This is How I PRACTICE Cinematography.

While false color isn't as precise as a light meter at calculating ratios, I think that it's good enough to get close to what we want.
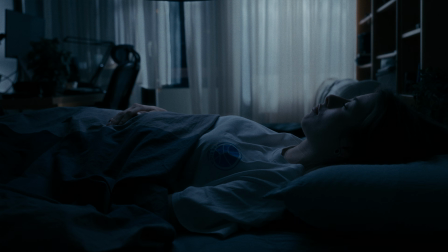4:16 Since the subject is far from the window, it feels natural for the skin to be a bit darker. In this case, I'm actually exposing the skin slightly lower than it's the recommended IRE levels, because I want to keep that low-key look, and for me, this just looks better.
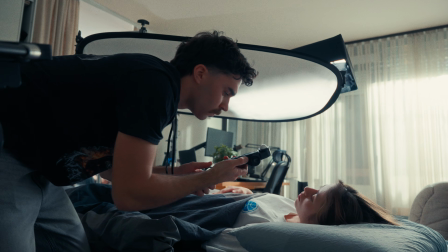4:32 Now, as you can see, I actually dialed in the exact ratios using a light meter. I won't cover full light meter process here because it's a bit much for one video,
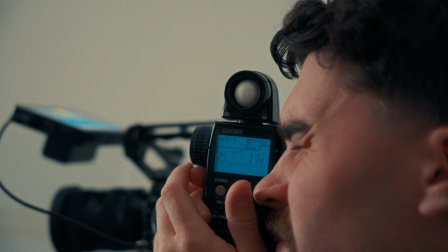4:40 but if you want to see exactly how I use it to create the final image, I've posted a video on my Patreon.
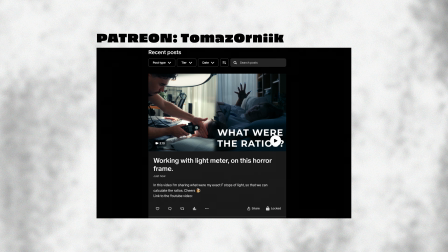4:45 In that video, I'll talk about how I expose and how I tune in the ratios using a light meter.
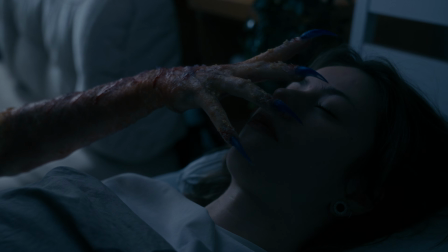4:50 I show the exact values and how I work with them. There, I'm also dropping a breakdown on how I shot the second frame. You can support the channel there and unlock more of my content. But for now, let's move back to the false color and to the trick that helps me remove the noise.
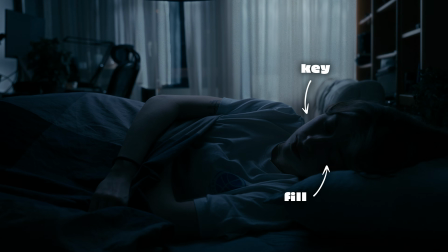5:03 Alright, so my key to fill ratio on the face is currently too high, around 32:1 or even 64:1.
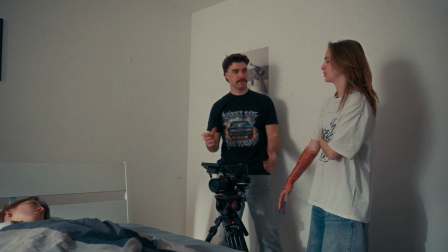5:10 The blacks are completely crushed. Right from the start, I wanted to shape the shadows in a way where you could still see the face.
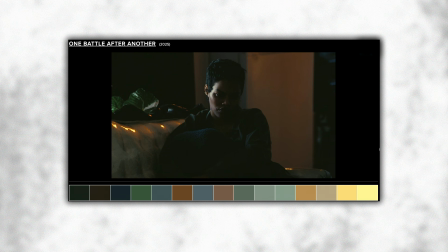5:15 For a horror style video, I could have easily left it much darker. But I really wanted to practice this specific scenario where we maintain some details in the shadows.
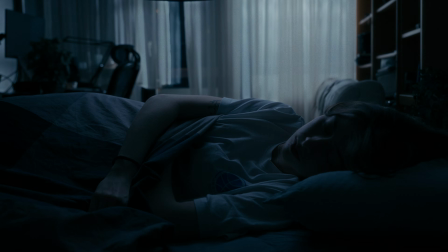5:23 I don't mind some deep shadows here and there, but I need more detail on the face.
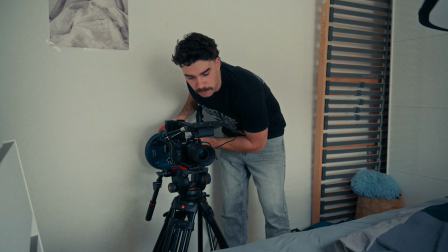5:27 To fix this, I'm bouncing a Nanlite Mirror 60C off the white wall behind me to add a kicker into the shadows.
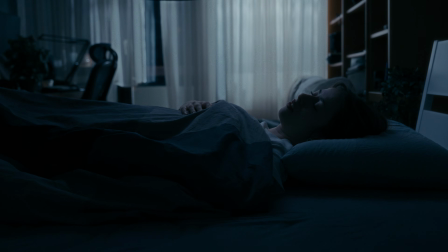5:33 This is much closer to where I want to be. So when we look at the image right now, we could say, alright, this image is complete.
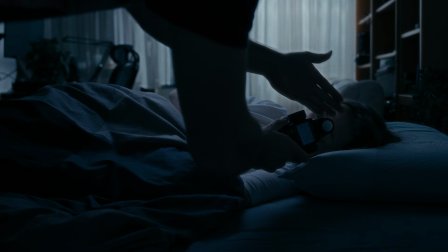5:41 It looks great. Well, yes and no. Some parts of the face are actually below 20 IRI, which means we will definitely get some noise there. So what can we do when we know that the image will generate noise? Well, here's the trick.
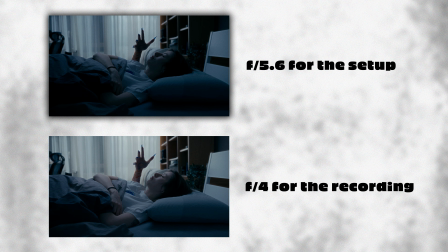5:55 I wanted the final look to be at aperture f4. However, I lit and metered the entire scene at aperture f5.6. Now I open my aperture to f4 for the actual recording, which means I've just lifted the entire image by one stop of light.
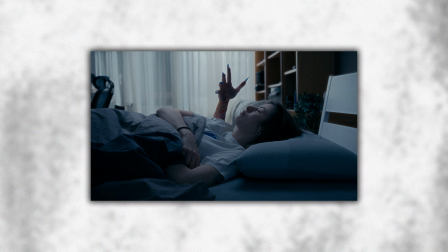6:10 The whole frame becomes brighter, but the ratios stay the same. I'm just capturing more information in the shadows. Later in post-production,
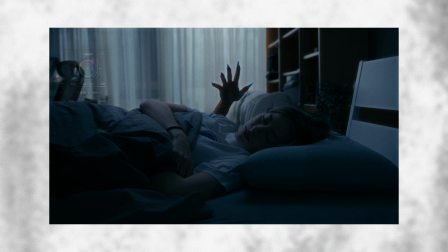6:17 I can pull down the whole image by one stop and I will get the image that I was looking for the whole time at f5.6, but it's now recording at f4 and I don't have the noise. Just be careful here, because when you go from, I don't know, like in my case, from f5.6 to f4, you're not only lifting the shadows, but you're also lifting the highlights.
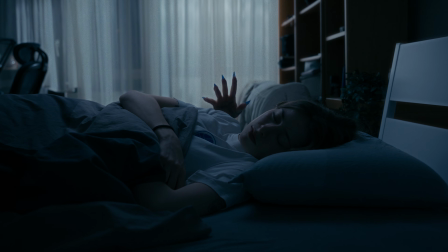6:40 And remember, in the highlights, you also need the information, because you're pulling whole image back down later.
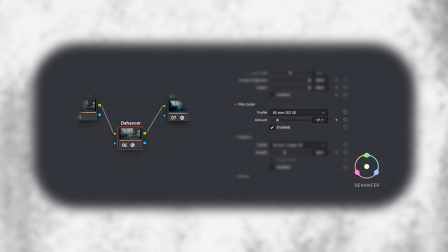6:46 By the way, the grain you see was added afterward with the Dehancer plugin. This is with and without the grain. Now you may be asking yourself, are you doing all of that work to remove noise only to add grain back in later? Yes, digital noise and simulated film grain are not the same thing. I want my digital footage to be as clean as possible before I start messing with it in post-production.
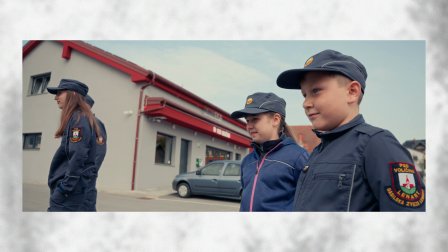7:08 By the way, this whole frame, this video and pretty much everything I do is color graded with the Dehancer.
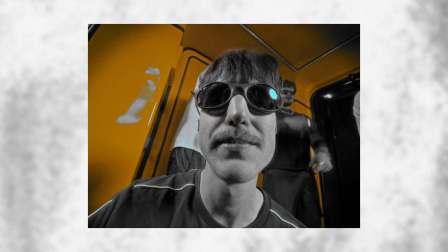7:14 I'm not a master colorist, but when I grade with Dehancer, I just really get the results I like. If you want to, you can check it out in the description and use code Thomas10 for 10% off and try it out yourself. So now you know. Now you know how I lit everything, what were my ratios, what is my hack to reduce the noise.
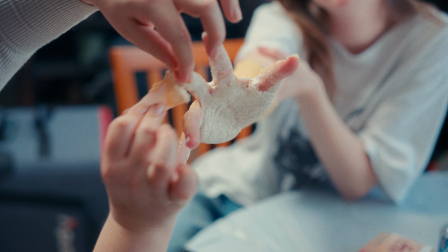7:34 So for the end, I would like to show you a little bit of the behind the scenes, how Lucia created this monster hand using latex and other materials.
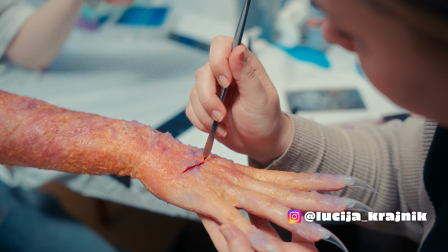7:43 This whole project was very fun.
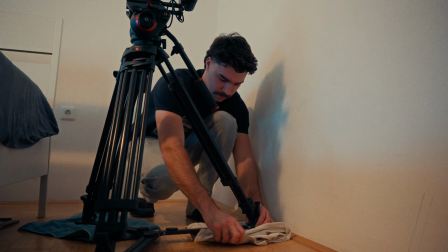7:45 And in case you're asking how I created this sliding shot, I just put my tripod on the towels and just push it. If you like my work, if you like what I do, I will appreciate you subscribing. As I said before, I have my Patreon when you can support me, and I will absolutely do more of this shit because it's fun. Alright, so thank you again and see you in the next one. Bye.